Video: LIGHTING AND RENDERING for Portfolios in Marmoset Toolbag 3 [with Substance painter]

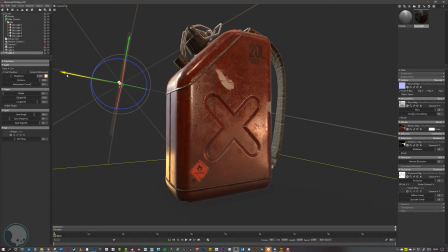1006s
Okay, and then you can even, once you're happy with that, you can mix your other lights back in, your actual physical lights. Especially if you want to add, say, some more fill to the overall image.
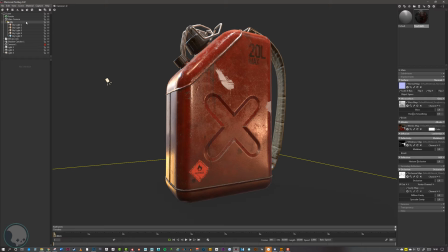1025s
So now we've got our lights roughly placed, we can increase the quality of the overall render. So to do that, we can go up to the render settings, and there's a lot of things we want to tick on here. So we can include local reflections.
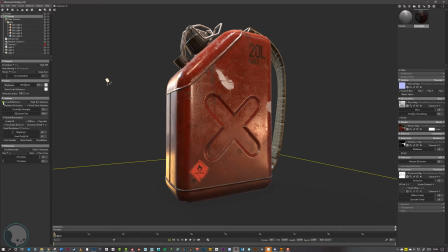1039s
So if we turn that on, you can see that we will get bounce reflections from the various parts of this, and it's really up to you whether you want them on or off. We can include ambient occlusion. So if we tick that on, we can see we start to get some ambient occlusion on the base of this, and this is why I like this ground plane in, the shadow catcher for the ambient occlusion.
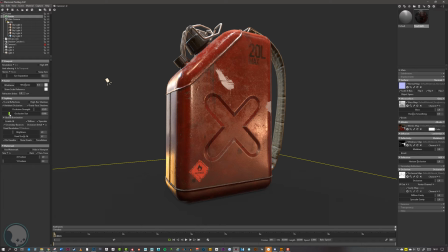1059s
I just want to make that a little bit smaller in size and increase the strength.
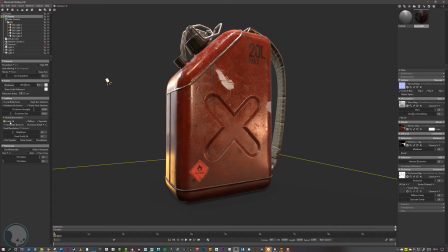1074s
So the next thing we can do is come down to global illumination and enable GI. And this will just increase the quality of that lighting around certain areas, so we can see we get some deeper shadows underneath the strap there, and overall it just makes it look a little bit
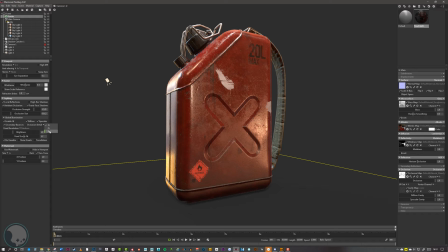1093s
overall it just gives it a little bit more depth, and we can increase the occlusion details up to 4K as well. Now the last thing we want to tick on is high-res shadows, and I normally just keep this unticked until I'm going to actually take a screenshot, because this increases
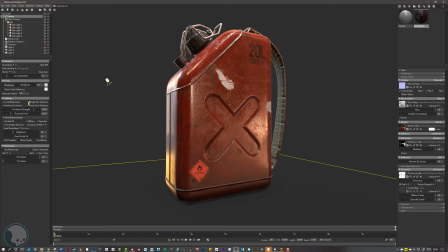1110s
the strain on the system tenfold, and it's really the only, if you're finding that your scene is moving really sluggishly, this is probably the only thing you need to untick. It does make a massive difference. So for now, because it doesn't really make a much of a distance to the viewport, only to the final render, I'm just going to leave that unticked for now.
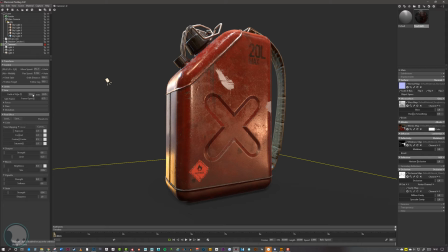1128s
And I'm going to go to my camera that I've locked off, camera one, and I'm going to add a few settings to this as well. Now we've got a few different things here. We've already changed the field of view, so we don't need to touch anything like that. But we can also set on focus. So if you have multiple items in your scene, you could turn on depth of field, and then you can change the focus distance.
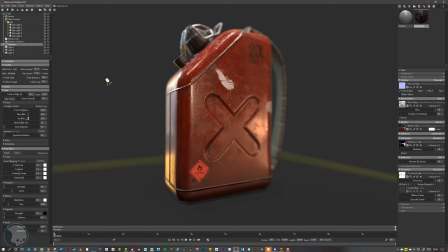1147s
So we just move this so that the can is in focus. And then once that's in focus, we can scale the far blur down. So this is good if you've got maybe a much larger object that needs a bit more depth, or if you've got multiple objects in your render scene.
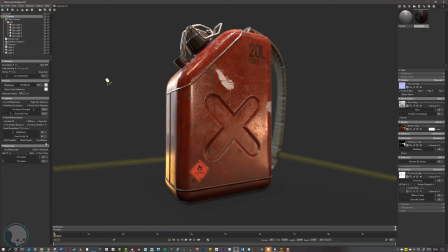1161s
But for this, because it's just one single asset, I don't want to have any focus on it, because it generally just decreases the overall detail in the scene, which is not what I want to do. I want to actually show this whole asset off as a portfolio piece. So I'm going to go back to my camera here, and I'm just going to turn off depth of field.
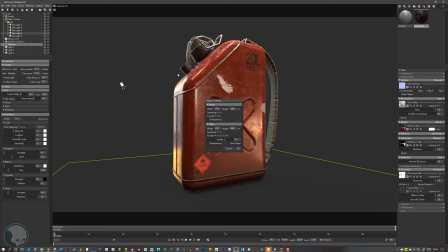1182s
So we can also enable the safe frame as well. Now this is what I've got set in my image capture settings. So this is what will actually be captured in my image. And I want to go down, and there's a few other little things I can do.
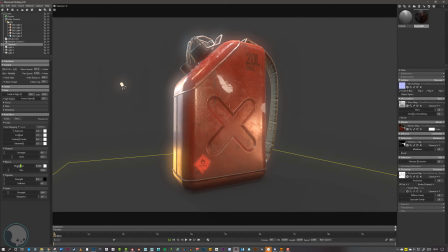1196s
We can add bloom to this,
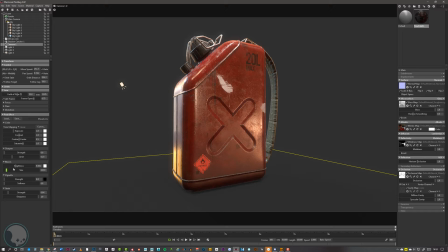1199s
to kind of highlight some of them brighter spots there, but you want to be really, really cautious with this because it can overwhelm your scene very, very easily. So I'm just going to add the tiniest amount to the edges there. And if you're just doing the one screenshot, you can also add a vignette to this. This focuses in nicely on the item that you're doing.
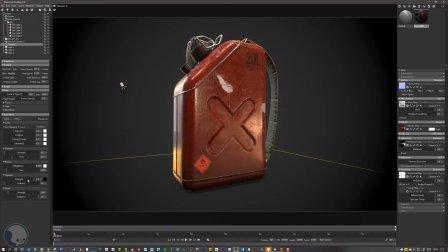1218s
Now, as I'm doing a few of these, I don't want a vignette to this. I might add that in post in Photoshop.
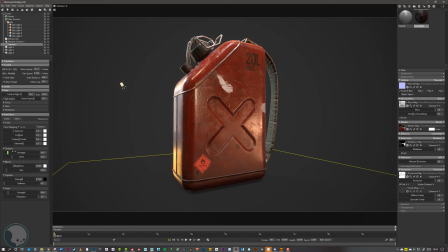1223s
But maybe if you're doing a turntable or something like that, the vignette would be good to leave on. You can also add some, you can also sharpen this a little bit. Now, you don't want to go too much with a sharpen because it's very noticeable. But it is good if you just add just a little tiny bit, just to crispen up some of them edges.
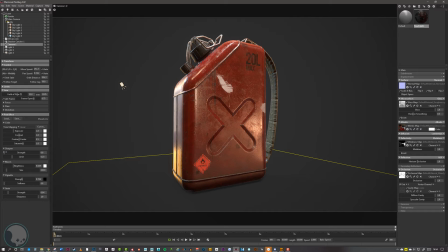1240s
Now, I like to actually do a sharpen in Photoshop when I edit these finally before putting them in my portfolio. But for this, I'm just gonna add just a tiny little bit. You've also got settings here to affect the contrast and exposure, stuff like that.